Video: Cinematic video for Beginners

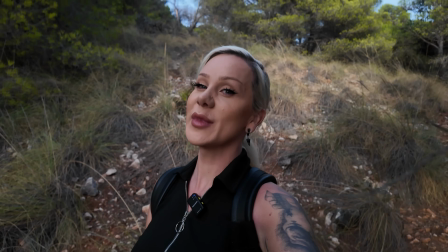4:12 So for example, as this sunlight catches me, I could turn it orange and autumnal,
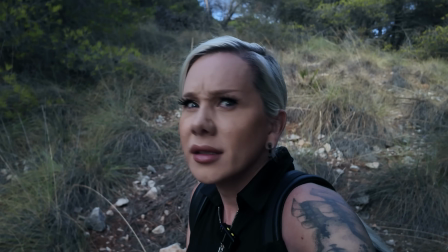4:18 or I could make it icy and a bit alarming, or I could make it black and white, like a flashback.
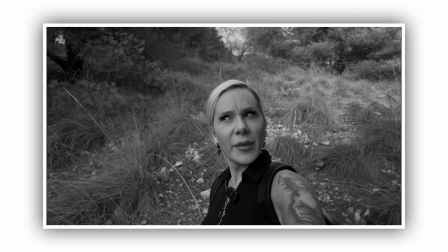4:25 Why am I in the woods?
Color grading can be subtle changes, but it can also be something like putting an LUT over a video in order to make it broadcast ready, especially for something like YouTube. And quite often you'll see on short form media, things like Instagram Reels, TikTok Shorts, people will use very, very, very dramatic, vibrant shots, or vibrant colors, should I say, in order to really sell that eye-gasm when you see that content. If If you would like me to explain how I achieve my color grading, I would love to do a separate video on that, so sound off in the comments if that's something that you're very interested in. It will be a little bit more studio-based, I believe, rather than out and about in the wilderness of España. The art of color grading very much is that. Sorry, there was a cloud of gnats.
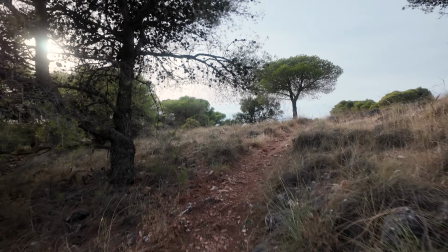5:17 Ugh. Very much an art. Next, we will talk about composition.
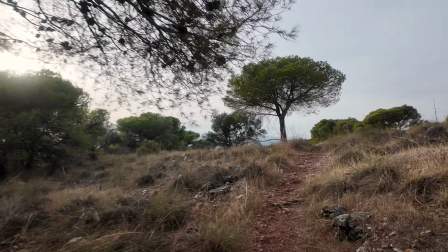5:22 How is something composed to look cinematic?
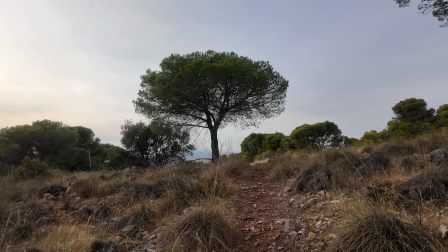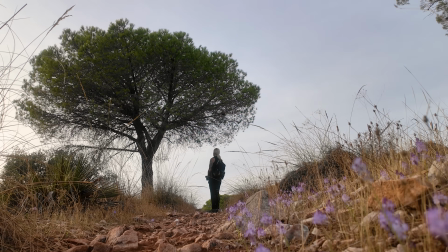5:35 Putting your camera down somewhere is a very important aspect of learning what makes an image more pleasing to look at.
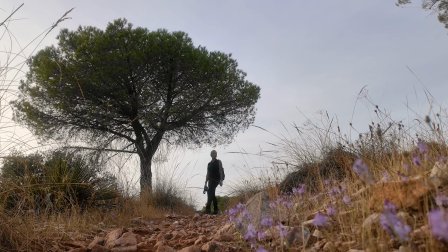5:45 And it doesn't have to be complicated either. With this shot, I simply used the rule of thirds to place the tree on the left.
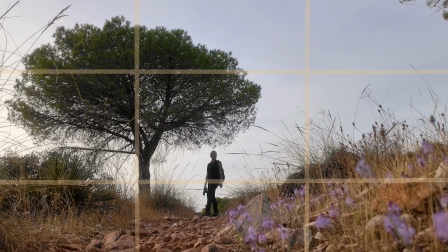5:51 The ground is about a third of the way up, and I framed myself looking off to the open right.
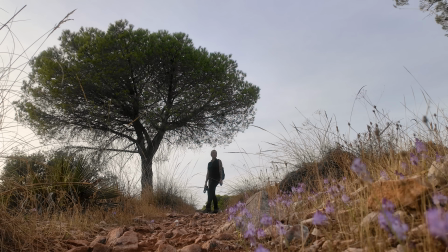5:57 This, I think, isolates both myself and the tree as points of interest, almost showing that this area of the woods is empty, when in fact, it isn't.
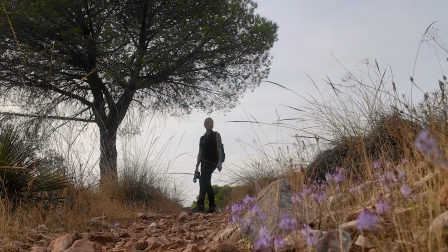6:08 It's full of trees and bushes and paths,
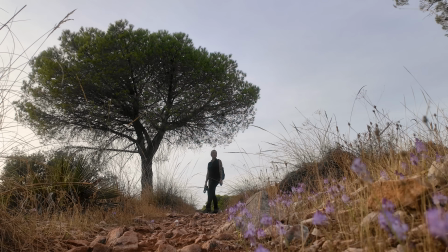6:10 but a good thing to remember about composition is that sometimes it's about what isn't visible rather than what is. Now, you could very well say, or ask, why bother? Why bother with any of this? What does it matter if I use a specific shutter rule or if I do color grading to tell a story? In a world where so much user-generated content is just ready to go straight out of phones, and in some cases straight out of cameras, I do think people are buying a lot more smaller digital cameras these days in order to actually have a very specific aesthetic to their work. You want to stand out. I use these little rules and tools to really add to what I'm saying in my story.
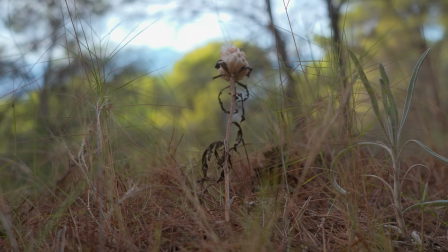What a delightfully odd little flower that was. I have never seen anything that looks like it has feathers, but is quite clearly a flower. Is this one of them that's just a bit older?
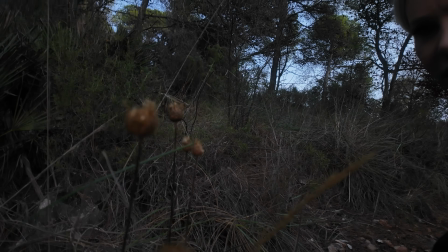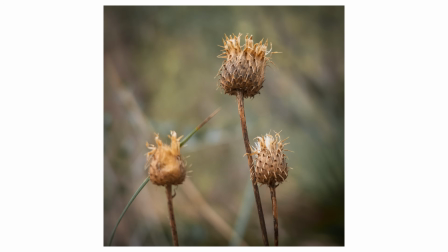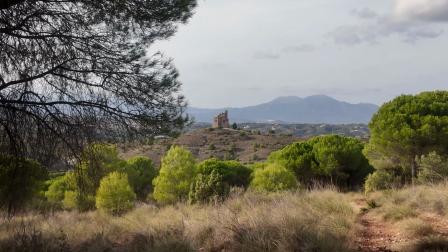7:26 Ultimately, these are just a few of my methods I use to create a specific feeling in my videos.
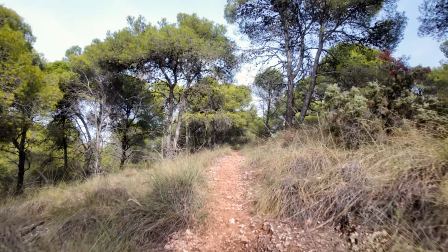7:32 And I hope that these have helped you today. Beyond using these specific rules to make the footage as elevated as possible,
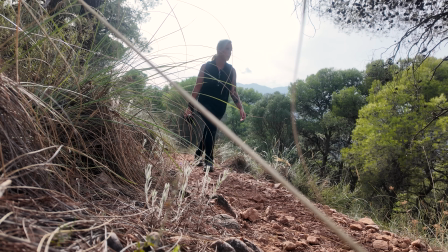7:41 it really is just a case of practicing your artistic eye. Remember, no one starts out as an expert.
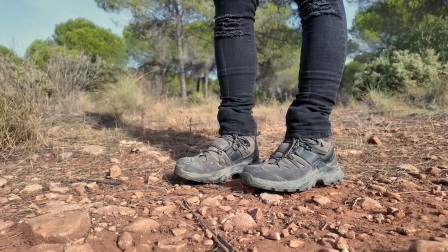7:50 So even if you only end up liking 1 or 2 of your shots, you are doing great, and it's good to remember that.
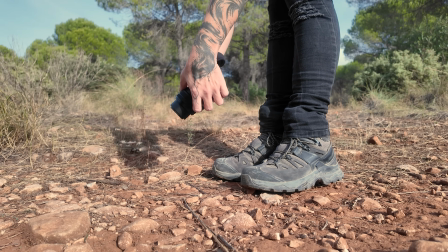7:56 Maybe in the next project you will like 4, and after that, who knows, maybe it'll be your best work yet.
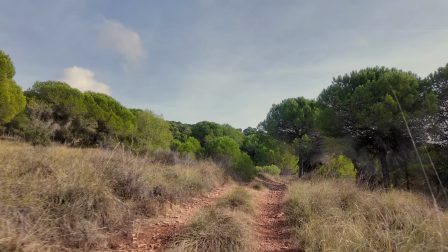8:02 Let me know if any of these tips have helped you, and I will see you in the next video.